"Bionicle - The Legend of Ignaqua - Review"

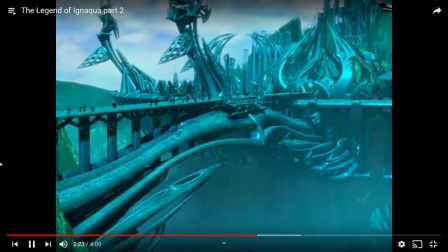[4:08] Ils bâtirent une citadelle puissante.
Yeah, you can bet he stole the model for that city.
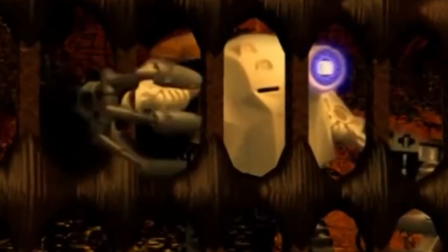[4:17]
OLALA, see that? He is behind the gate and also in front of it.
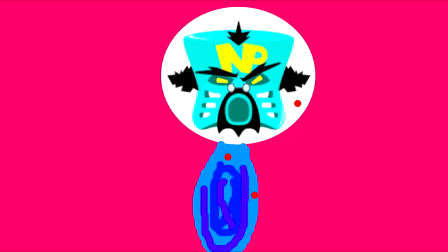[4:22]
This lad has detail like that sometimes which you would not see with Mr. You-Know-Who.
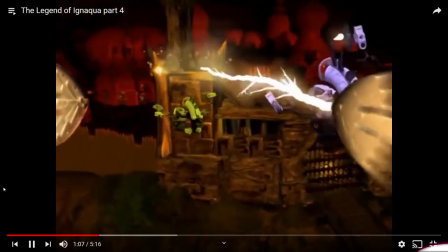[4:28]
And even though this scene technically is not that great, it's still, well, you get it by now.
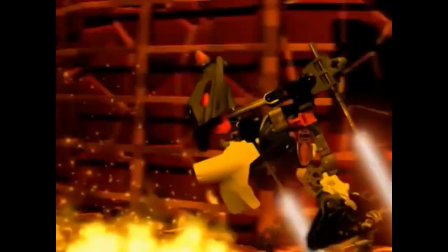[4:33] Grâce à ta vision de nuit, vous pourrez leur échapper. Quant à moi, je vais...
Oh look, he has lightsabers.
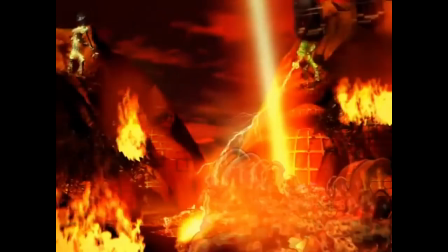[4:39]
Can't wait to see him swing those things. Oh, are there just to make him fly?
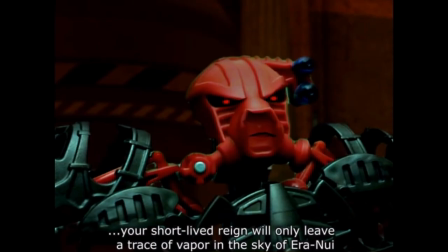[4:49] Dans le ciel des ranouilles.
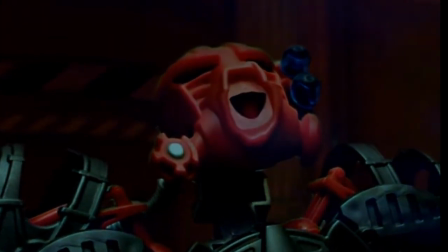[4:55]
That laugh, bro.
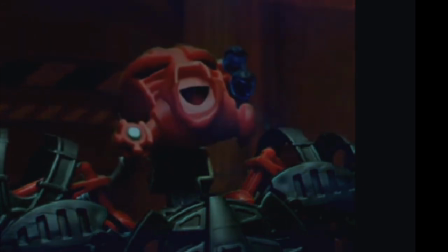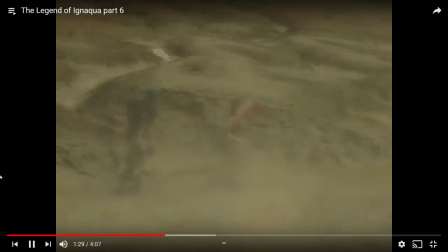[5:03]
This scene looks pretty lifelike, but it's probs just cause some smoke video is in our way and trying to hide that frame blending.
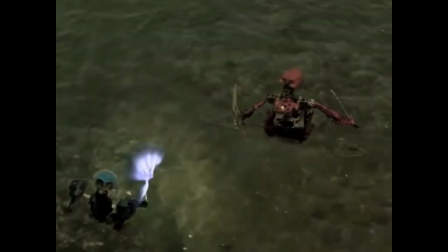[5:13] On y va comment? Aquatique du surf des sables. Fais attention au masque!
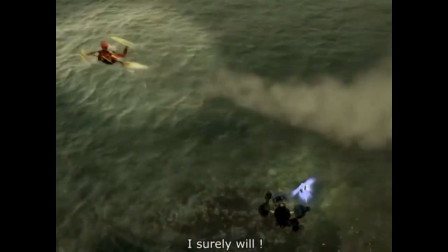[5:19] Pas de problème!
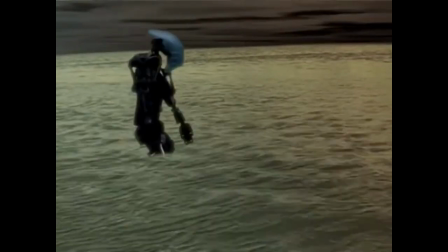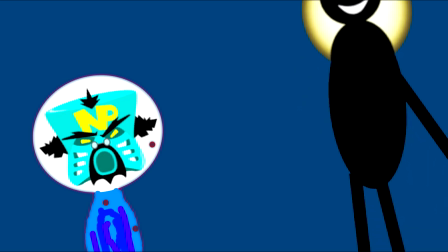[5:27]
Look at that, you flipping pansy. He has like 3 minutes total of water scenes and it looks more like water than yo whole 3 hours of a water movie.
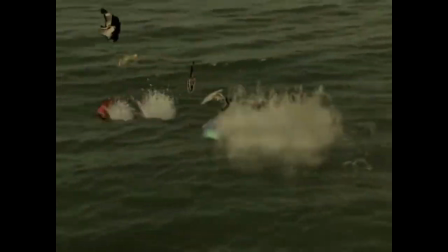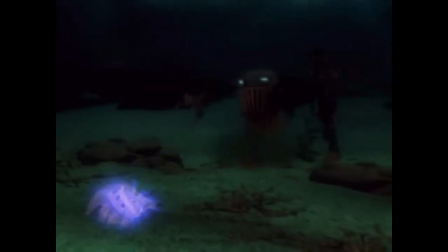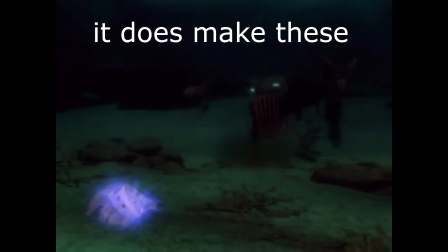[5:49]
Now the frame blending is pretty cheap trick, but it does make these underwater boys look underwatery.
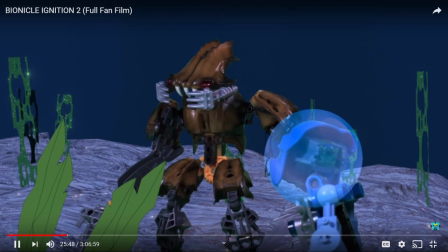[5:56]
Actually makes me surprised Mr. NP, the king of cheap trash himself, did not use it in his underwater movie.
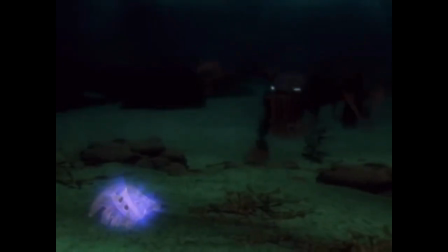[6:02]
On one hand it makes them looking smooth and underwatery, which is everything Ignition 2 did not have, and on the other hand it's a cheap trick.
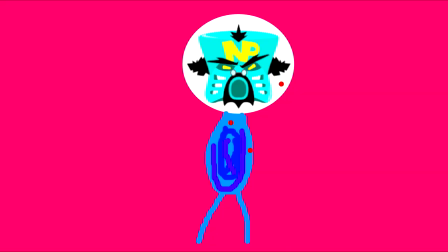[6:10]
Sorry, I'm not sure if that was commendable or retarded on his part.
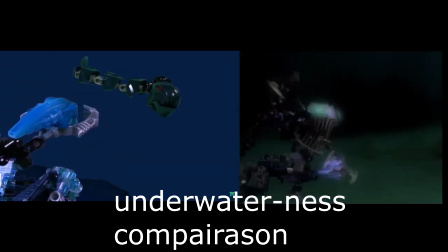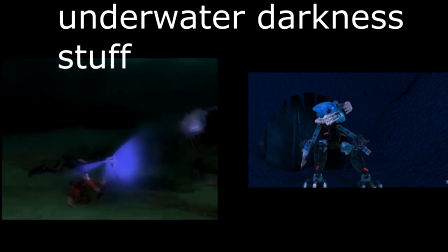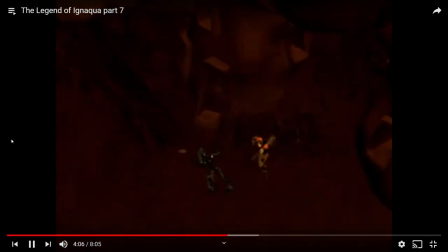[6:29] Allez, réveille-toi! Bon sang, réveille-toi, dis quelque chose!
This fight scene actually did not look that horrendous like the previous ones.
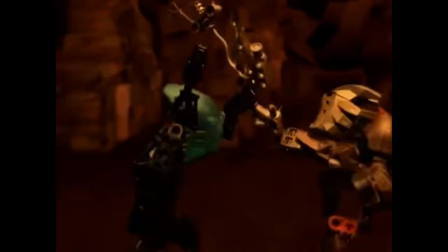[6:37]
Looks like you're supposed to improve over the course of the long video.
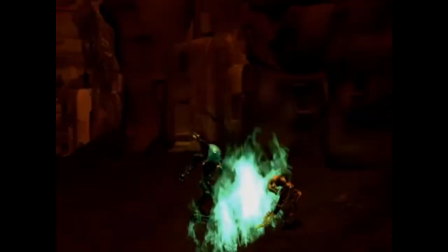[6:42]
Or maybe he just got daddy to make it for him, cause in that wiki thing it said this was made by a dude and his kid.
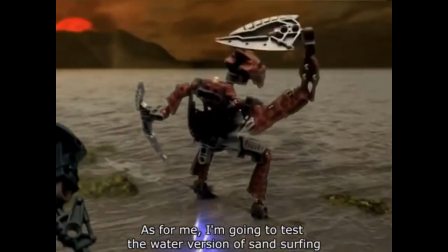[6:49]
Now I has to say these character builds really suck. Either it's a canon sets with a few changes for the worse, or it's some ugly build like this.
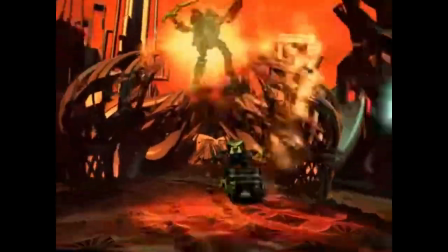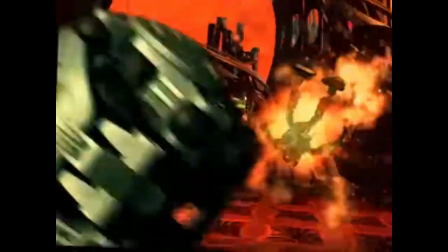[7:12]
Oh yes, this green scene blob of a scene actually has some direction to it, with that roll and hit and stuff.
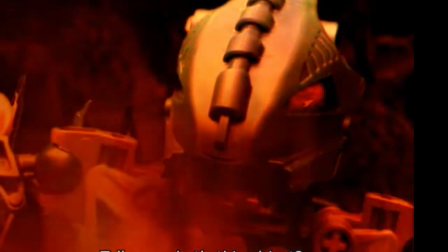[7:19] Mais dis-moi, de quel objet s'agit-il?
Look, army, that moves a bit.
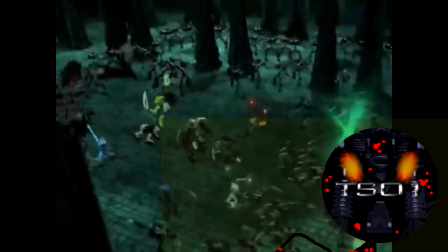[7:24]
Eat yo heart out, shadowed boy.
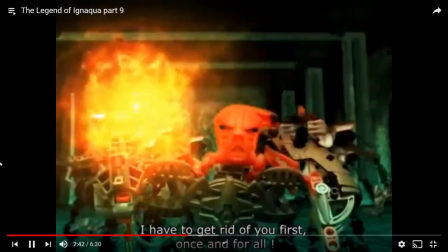[7:30] Une fois pour toutes.
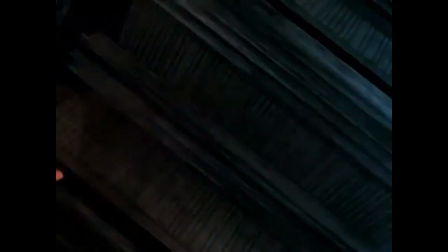[7:37]
I think his fight have gotten worse than that other decent one we had a while ago.
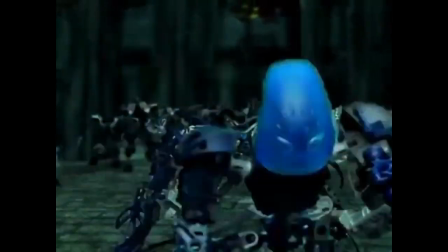[7:48]
This boy's a racist. Look at all these black people being killed.
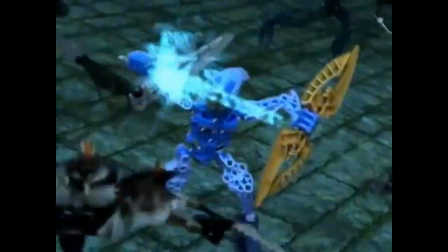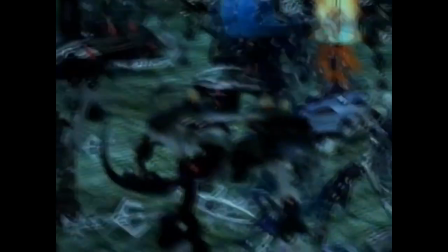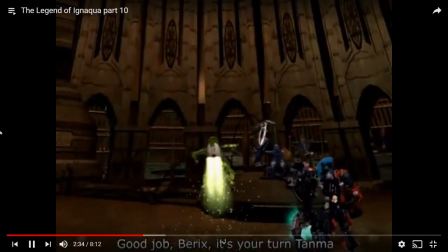[8:03] Maintenant, à toi, Tanma.
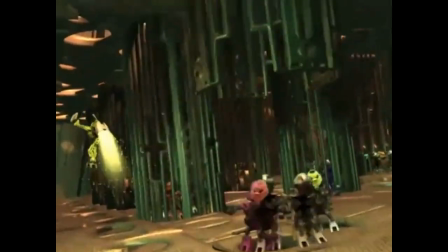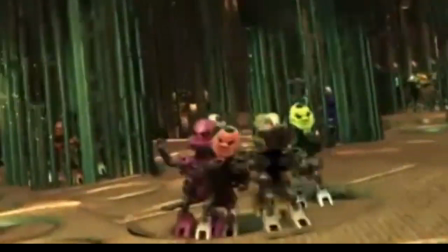[8:11]
I wonder if 3D scenes makes things easier to put peeps behind sticks.